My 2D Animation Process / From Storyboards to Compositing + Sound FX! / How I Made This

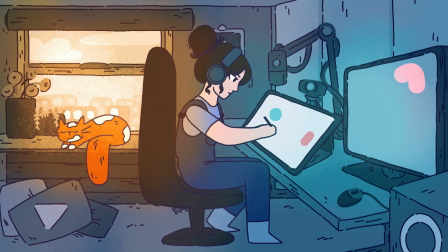(0:00)
Hi everyone, welcome back to another video.
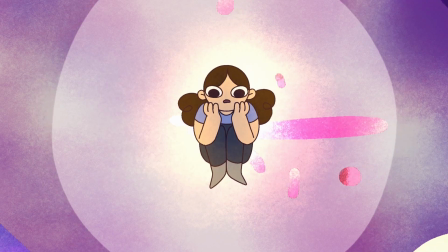(0:02)
Today I'm going to show you how I made this animation from storyboarding all the way to compositing and adding sound effects. I'll put any links to software, templates and tutorials I mention in the description, along with the full collab once it's been released.
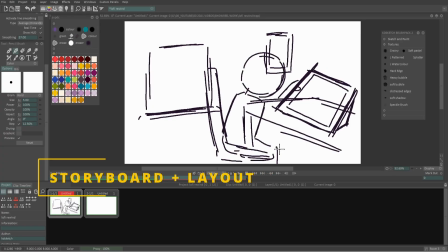(0:16)
So the brief for this collaboration was pretty open.
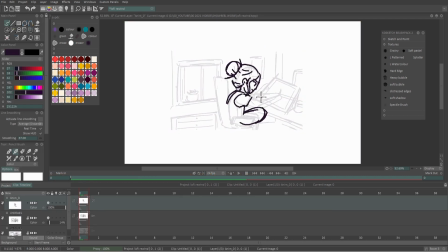(0:19)
Our only requirements were that it was 8 seconds long, included the YouTube play button as a cushion somewhere in the scene,
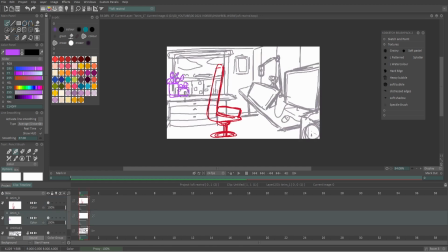(0:26)
and either started or ended in a room which we could transition or move out of during the 8 seconds.
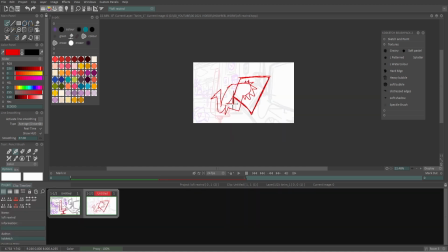(0:33)
My initial idea for this was that my character would work at the desk and get pulled through the tablet into this strange tunnel or surreal world where the camera would start close and then pull back,
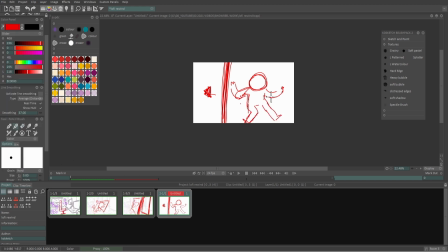(0:44)
showing coloured blobs and looping animations. I'm a big fan of anything weird or surreal, and if I can throw in a smear or glitch, I'll do that. I'd originally planned for the transition to distort the background and swipe across the page,
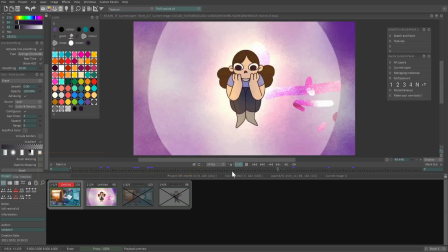(0:59)
but after several tests it didn't look right and I switched to a scratchy
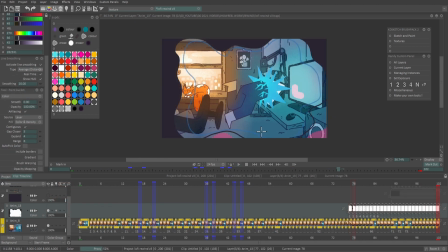(1:04)
texture that would flow in from the sides and the reverse to reveal the second scene.
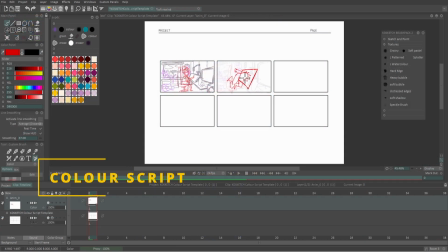(1:09)
For this project I made a colour script to plan how the animation would look and decide on the palettes I'd use. I'd copy over my storyboards to a template and block out the values in grayscale.
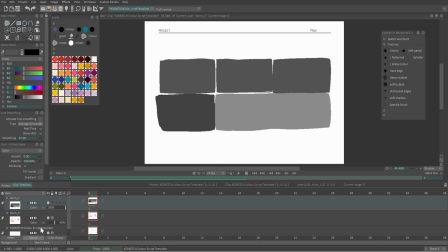(1:21)
Though I could increase the size of the panels to add more detail, I prefer this to be a quick process where I don't get caught up in the details. There are 2 light sources for this first scene, the window, which will be a warm yellow,
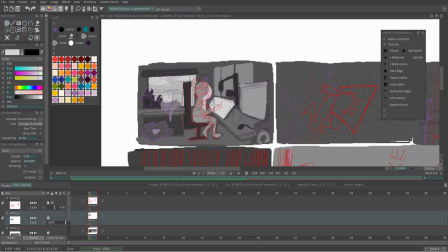(1:34)
and the tablet and PC monitor screens, which have a cold blue light.
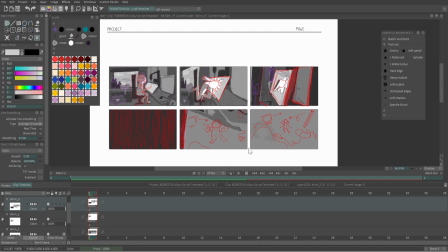(1:39)
In the second scene, the light source is behind the character, which means anything close to the character will be lighter, while anything further away or closer to the camera will be darker to give depth to the scene.
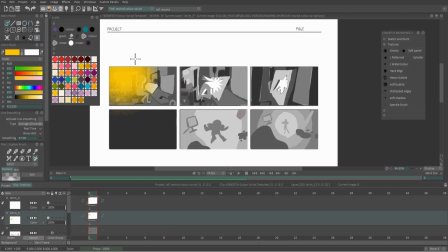(1:51)
With each project I work on, I'll save colours and palettes to a custom panel to use later, and sometimes generate palettes from the colours website if I'm stuck. I'll think about the mood of the scene or shot, and how the character is feeling, or how I want the viewer to feel while they watch.
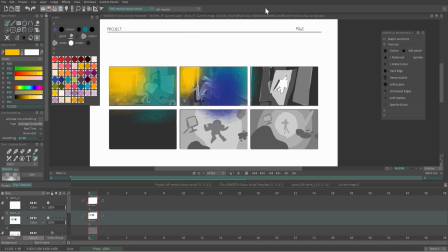(2:09)
Some colours will have different meanings that will change depending on how you use them.
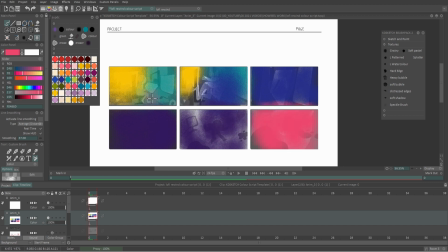(2:13)
Green can represent nature or healing, but also jealousy and greed.
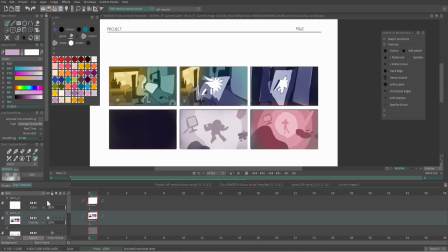(2:18)
With each scene, I'll use a flat colour to lay on top of the grayscale, setting the layer mode to overlay. Yellow and blue would be the dominant colours in this first scene as a contrast of warm and cool,
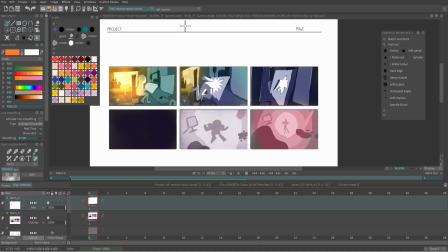(2:31)
outside versus inside, while I wanted the second scene to overall be much more warmer with pinks and purples. In the first scene, I softened the contrast of the base colours by adding smaller highlights and shadows to each of the panels.
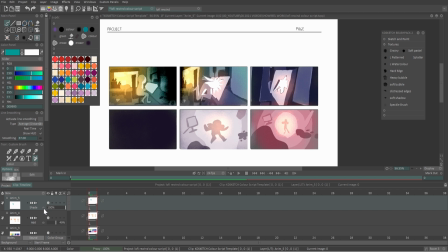(2:46)
I'll often flick through the blending modes of each new colour to find one I like. With this orange, I used Add to give a nice warm evening light over the window. It also worked well in the cooler colour palette areas. In the second scene, a warm purple set to overlay gave depth to the edges of the panel,
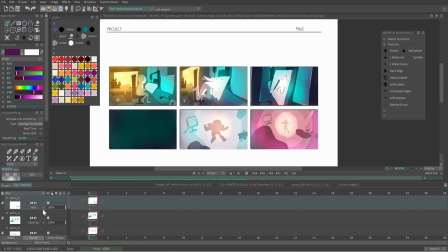(3:04)
while a bright yellow, again set to overlay, warmed and brightened the centre.
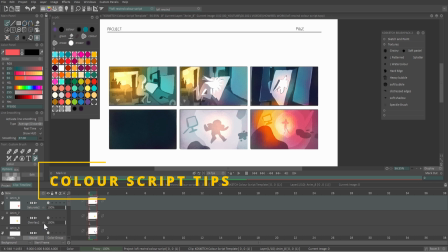(3:09)
Using light and shadow is a great way to draw the viewer's attention and direct it to the points you want them to focus on.
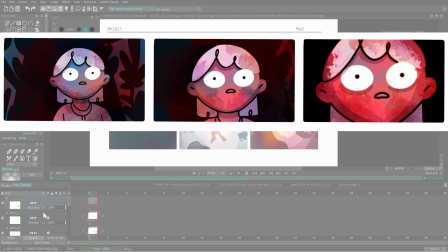(3:16)
You can also increase the saturation or use of a colour during your animation to add intensity to your scenes. The opposite can also help.
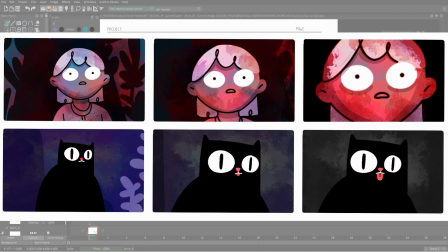(3:25)
For example, slowly removing colour from your animation till it's grayscale, except for one colour that becomes the focus of the shot or scene.
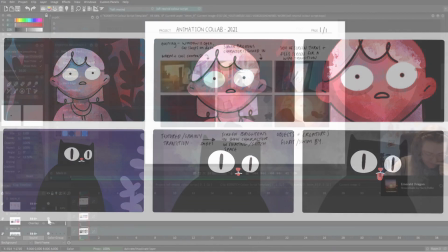(3:33)
To make sure I can accurately colour pick when it comes to making the backgrounds,
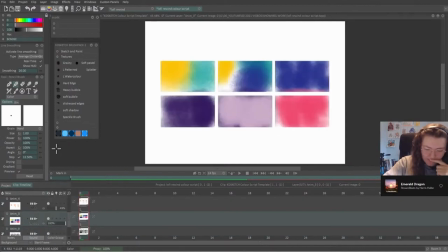(3:38)
I'll rename the layers with the opacity level and blending mode, so if I need to switch them back to colour and 100%,
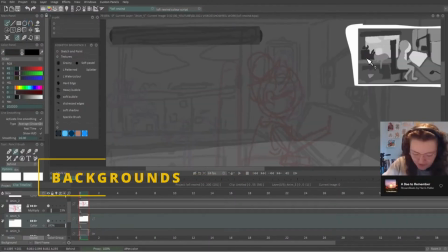(3:44)
I can do it without messing up the colour choices. Moving on to my backgrounds, I like to make these before I start any animation.
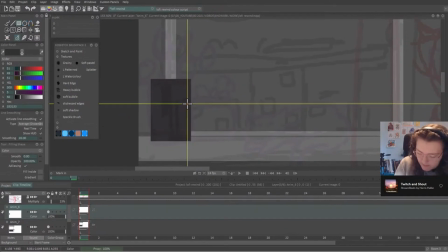(3:52)
This is just so I know where my character can be positioned or interact with the props within the shot.